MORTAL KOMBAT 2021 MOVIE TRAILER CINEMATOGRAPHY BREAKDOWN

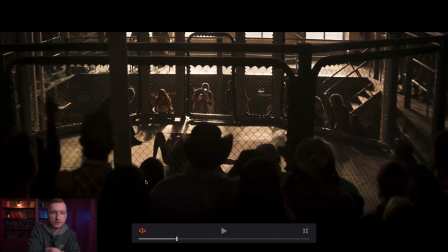[8:13]
Later, we see a couple of scenes in the fighting ring where there are huge center windows serving as backlight, most probably hanging with frost frames. And above the frost frame, there are most likely sources of a strong light.
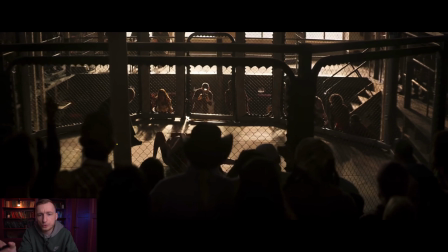[8:30]
Perhaps not too strong, but something like 18 kilowatt fixtures. So the only light we see here is coming through the windows, which is the backlight. Because of this, we can see the flares on the floor since we're looking at this angle.
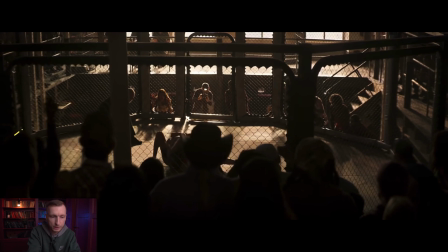[8:52]
And thanks to these flares, we can clearly see the crowd.
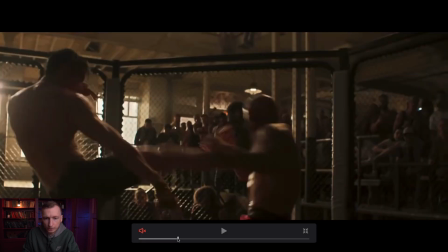[8:58]
As we switch to closer shots, we're still against these windows. When filming in these conditions, we want to make sure our actors are always sideways to the window. We do not place them face to the window. We make sure that the windows are always somewhere on the side, that the actor never turns to the window.
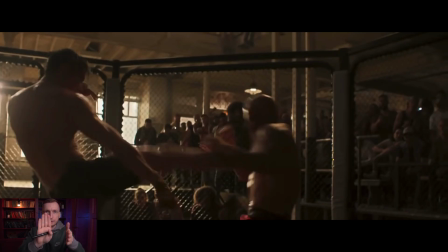[9:24]
Both actors stand face to face, and on the side there are windows. Windows motivate the light here, but sometimes we add some backlight to work with darker parts of the bodies.
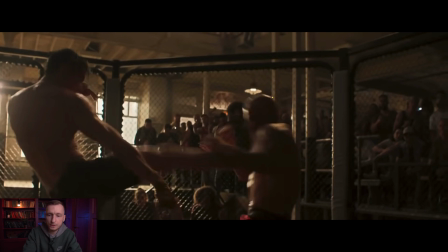[9:37]
In addition, it is justified by the fact that there are sources of light in the frame such as overhead lamps. And as we move closer to the actor when it is a close shot,
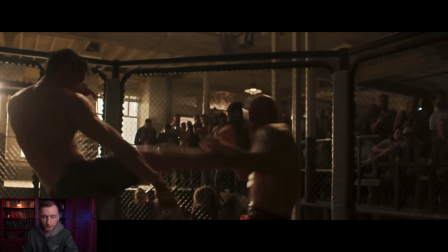[9:54]
there is always a sufficient contrast on the face since the light is emitted from the side. We can see that the scene is sunlit, the color temperature is quite warm. A scene in a car.
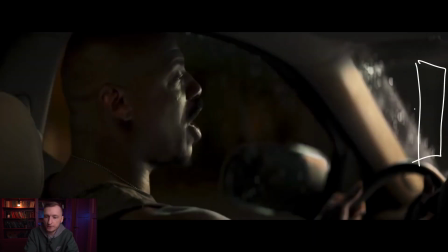[10:11]
There is some kind of light source attached to the front of the car, and this light is directed at his face. A warm light is emitted from above, provides some filling.
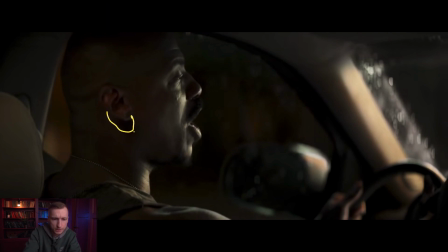[10:26]
We can see a shade under the ear, which means the source of light is somewhere above.
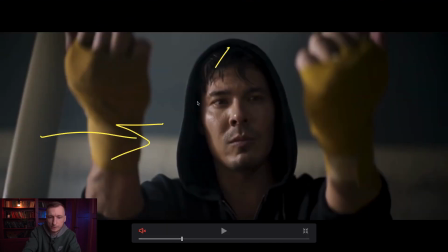[10:32]
Here's some kind of ordinary soft side light obtained with a frost frame.
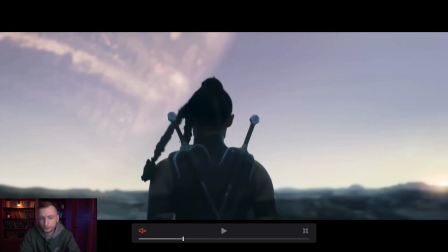[10:36]
In the street scenes, again, we see that the sun is serving as backlight.
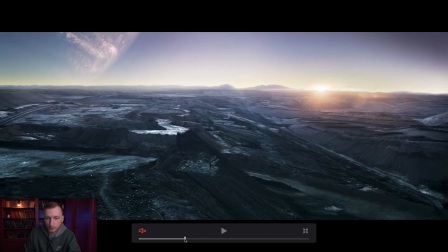[10:45]
It is not on the side, not coming from the camera's side. This might be CG, although the director stated that most of the scenes were actually shot in real-life conditions.
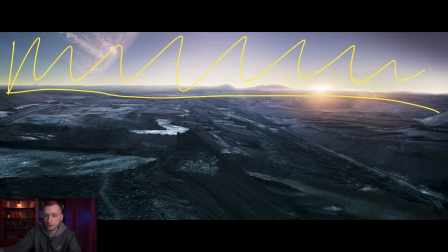[10:59]
I think that CG could be somewhere here, while the rest is a real-life landscape, some kind of coal mine.
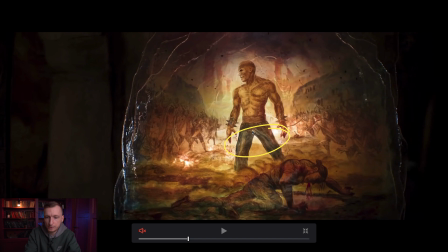[11:08]
Here is an interesting glass, most probably illuminated from the inside.
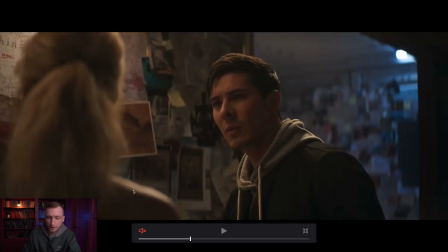[11:16]
Here's another interesting scheme when we shoot over the shoulder through actors' backs.
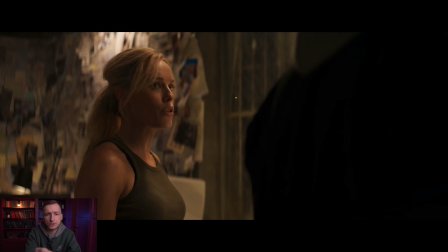[11:23]
So they are looking away from the camera. In terms of light, there is a source of warm light hanging behind the actress. We can see reflections on her forehead, lips, nose.
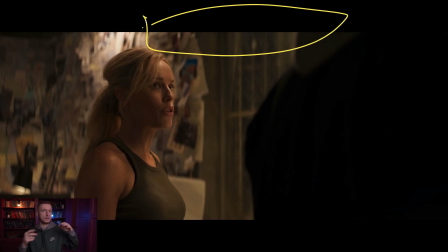[11:38]
The source of light is behind in order to make the part of her face shadowed. Most probably there is a side light, so a fixture is close to the wall the actors are facing.
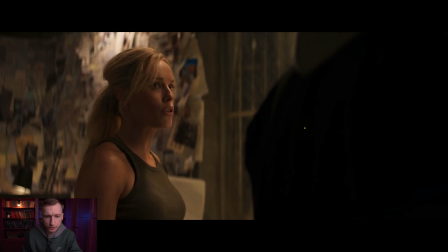[11:59]
And judging by the flare, there could be some fixture on the floor as well as some small sources of backlight.
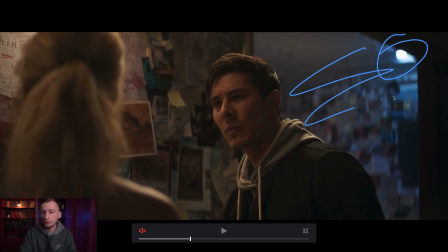[12:11]
And here we see a cold light in the background for color contrast. There is an overhead light directed at the actor's head, creates shadows under his eyes.
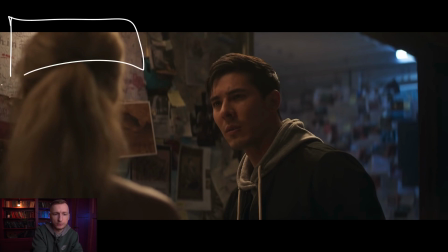[12:27]
There could be some source of soft light for key light. And the flare in his eye could be from a desk lamp.
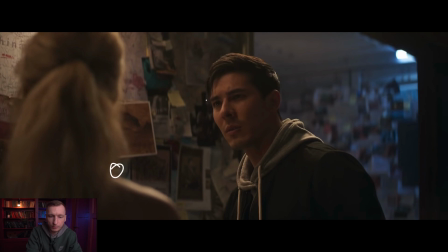[12:44]
Since all the light is emitted from above, if we remove this lamp, eyes would not have flare, which would definitely look not as good.
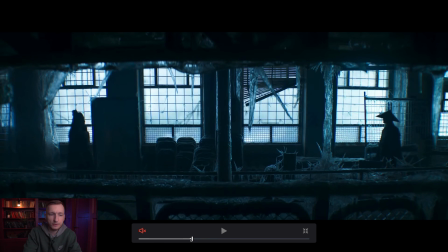[12:57]
The same location as before, but this time the light is cold. The color temperature was simply changed. The frost frames are still there. We do not see much of the street, no trees, no buildings, just windows hanged with frost frames behind which sources of light are located.
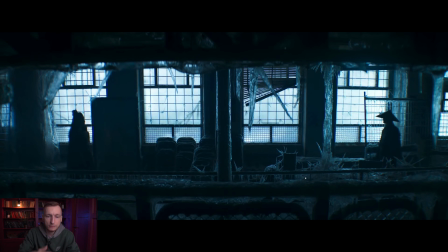We see the characters against the windows.
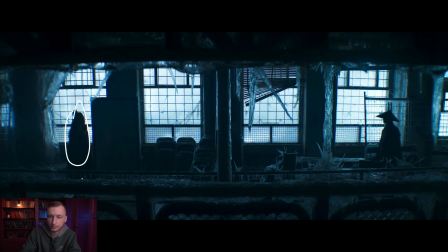[13:34]
If this one moves a little further, he becomes unnoticeable. That is why there must be marks on the floor for actors to know exactly where to stand.
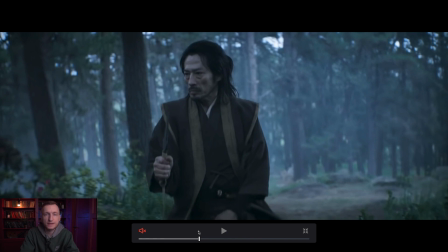[13:47]
This is an interesting scene. It was clearly filmed for a very long time, maybe during several shooting days, because here you can see a clear transition and change of light. For example, now we see that there is a cloudy day, there's no sun, no bright sun rays.
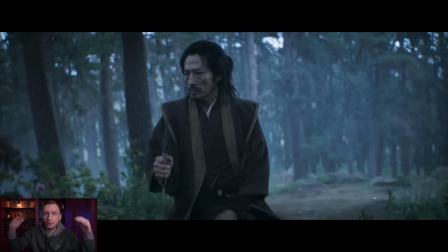[14:04]
It may be an early morning when the sun has not come out yet, or it is completely cloudy. We can see the smoke is used in the background to soften the contrast in the background and to increase the contrast in the foreground.
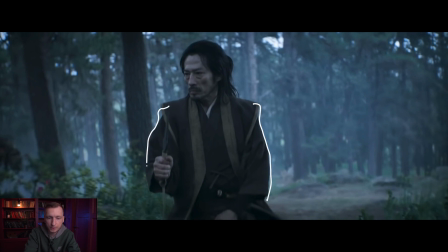[14:19]
So our character is very well emphasized precisely due to the fact that there is a smoke behind him. There is a natural overhead light from the sky. Perhaps some parts were covered with black frames, but I really doubt that it was used here.
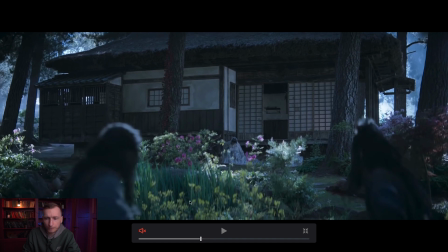[14:40]
Later on, we see a scene taking place in a different time of day. We can see that bright sunspots appear, but overall it was color corrected to better match with a previously shown cloudy day.
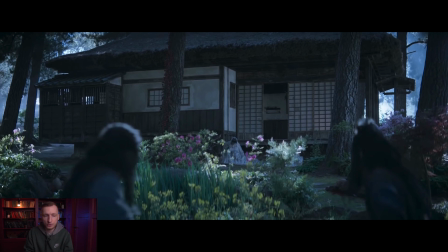[15:00]
So we may notice that even their bright sunspots are still kind of cold.
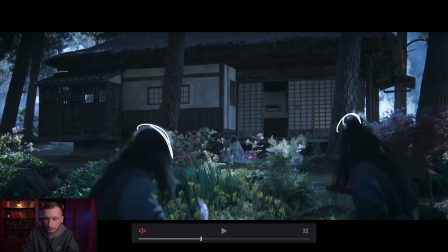[15:12]
We can notice a pronounced backlight on the actors. And here we can see the sunlight in the background.
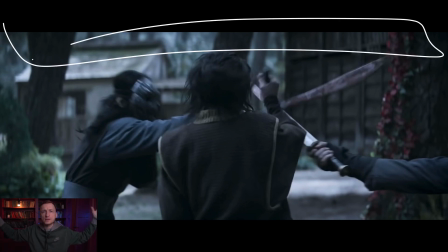[15:21]
Above the actors most likely was a 20 feet or 30 feet frost frame so that the sun would not illuminate the action scene too much and make the shooting more complicated.
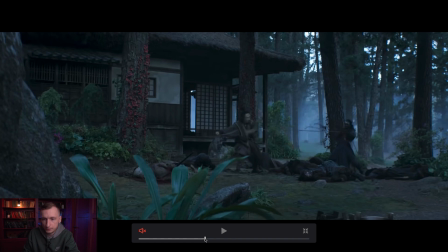[15:35]
A lot of smoke in the background here again, a more cloudy landscape again.
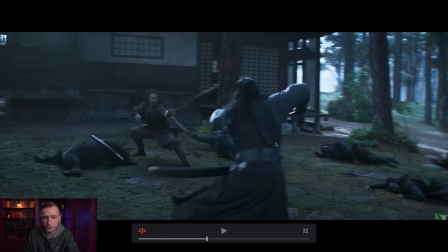[15:44]
We can see some very pronounced shadows. It is of course impossible to completely avoid the sunlight in the forest.
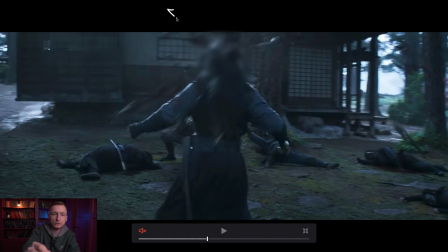[15:51]
It is obvious that the sun is located behind the house here. The scenery was built that way on purpose to block the direct sunlight from the camera or sunlight from any of these sites. The sun is somewhere behind the house, it serves as backlight and illuminates the smoke.
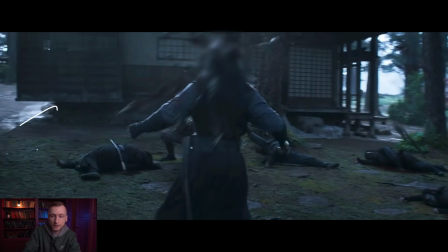[16:10]
Even here it can be seen a little on the character, but the shadow from the house is quite pronounced so we can work here without much problem.
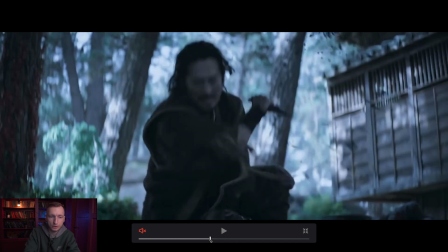[16:24]
In contrast, in this scene, the background behind the character is very sunny. Still above him, everything is darkened.